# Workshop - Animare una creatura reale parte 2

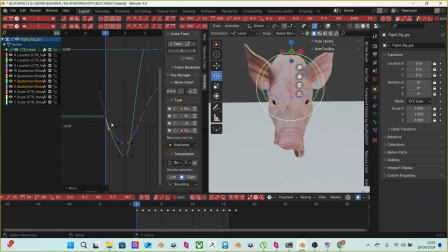3909s
Qui c'è il discorso della curva, si può fare così, in modo che così si attacca bene. Poi andiamo a prendere questa, andiamo proprio a fare come si è fatto su quell'altro, si prende questo e si fa una bella pulizia diciamo, della curva.
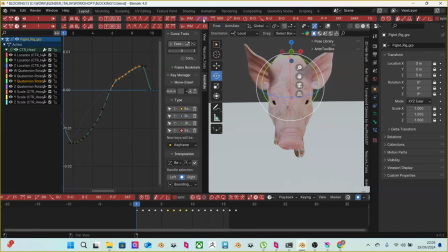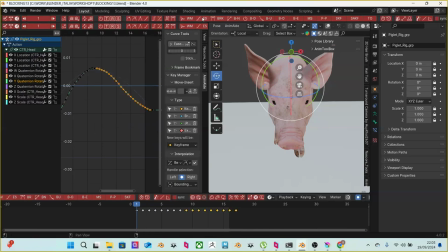3948s
In realtà questa curva sarà più lineare, sarà così, in modo così poi scende qua. Stessa cosa di qua, avrò.
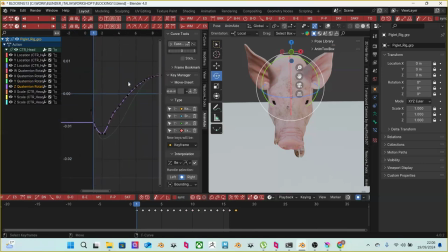Prossima volta voglio recuperare il discorso di Animation Layer, faremo una lezione sui livelli di animazione,
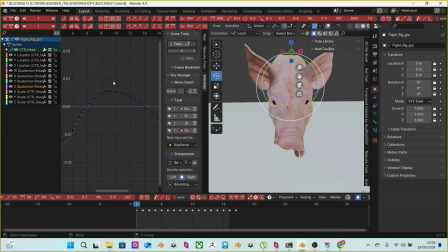3984s
finendo magari quello che abbiamo, perché adesso poi vi faccio vedere un po' come gestire poi questo ciclo di camminata nella scena,
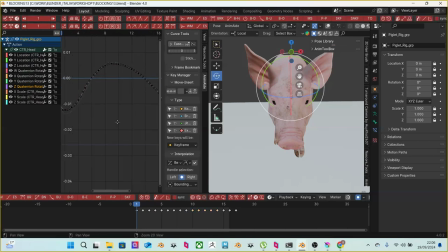3997s
e parleremo proprio anche dell'anatomia. L'anatomia è sempre buono, bene, lo vedete? A questo punto c'è un'oscillazione della testa, d'appeso alla testa.
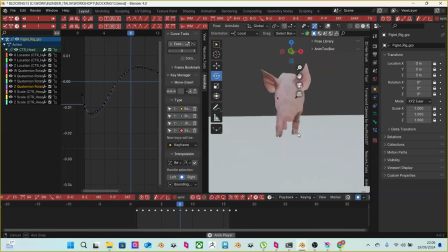4009s
Vedete?
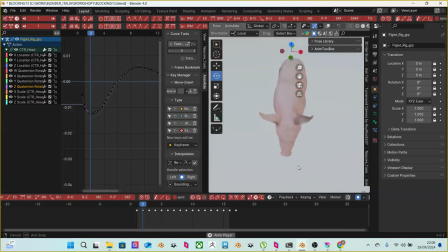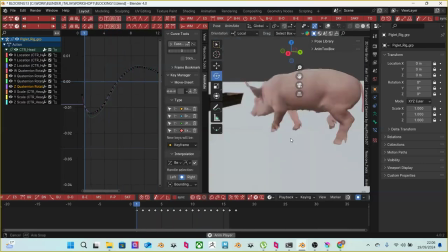4016s
Non è più un movimento meccanico, no? Diventa un No, no, movimento. anzi, è credibile, altro che.
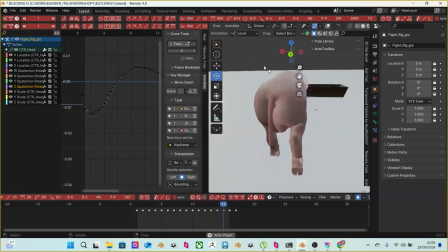4023s
È molto organico, che poi è quello, diciamo, quello che noi bisogna fare è riuscire a abbattere il discorso di
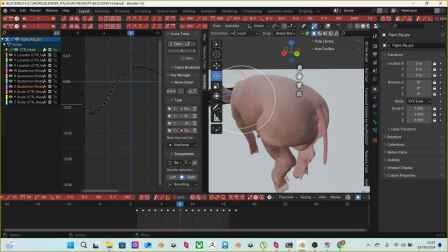4035s
meccanicità del movimento, che è quello, e si fa appunto
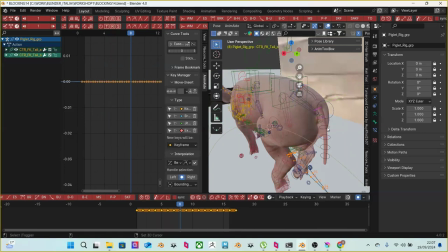4041s
aggiungendo ritardi, aggiungendo peso soprattutto. Il peso c'è sempre il discorso dell'esercizio della palla, per me quello è fondamentale, perché quello fa capire tanto, no?
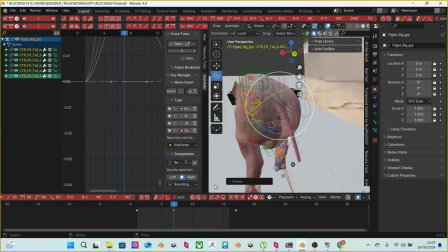4059s
Del peso di un oggetto, cioè come le varie palle. Allora, qui intanto si dà la meccanica base della coda, okay? E poi si va a lavorare sui ritardi, come in realtà
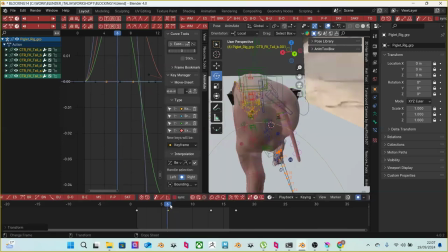4075s
la palla di differenti, magari differenti materiali, eccetera,
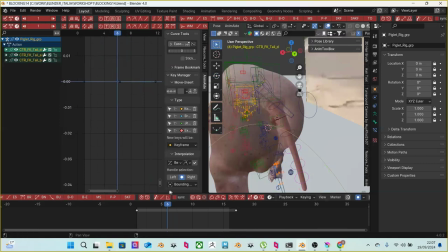4082s
si muove in maniera differente, lo spacing che ha, eccetera.
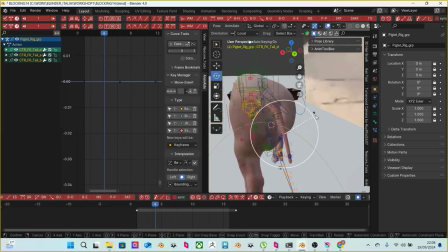4086s
Quelle sono cose che per me sono fondamentali a livello di animazione, e che sembra un po' di fare sempre lo stesso discorso dell'animatore boomer, però
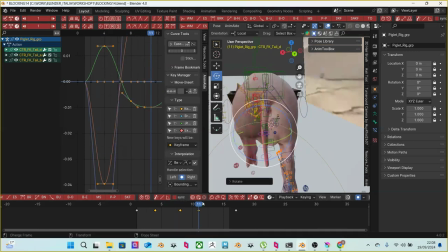4102s
in realtà diciamo che quello è un esercizio, quello della palla, che fa capire molte cose, come quello del pendolo, perché poi questo adesso sto facendo in realtà l'esercizio del pendolo, no?
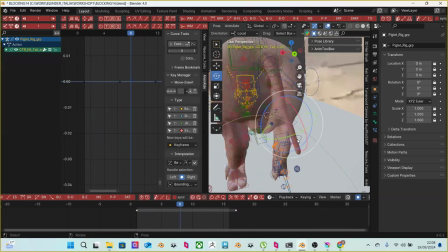4114s
Cioè piano piano sto creando i miei ritardi a livello di animazione dei vari controlli. Quindi arrivo qua, magari qui.
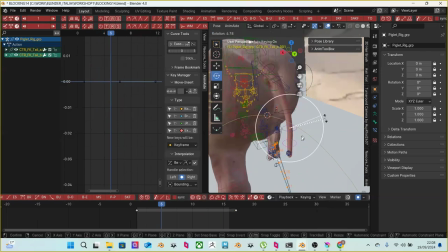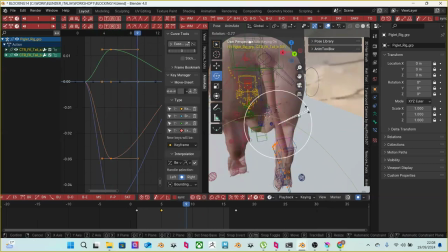Qua. Ok,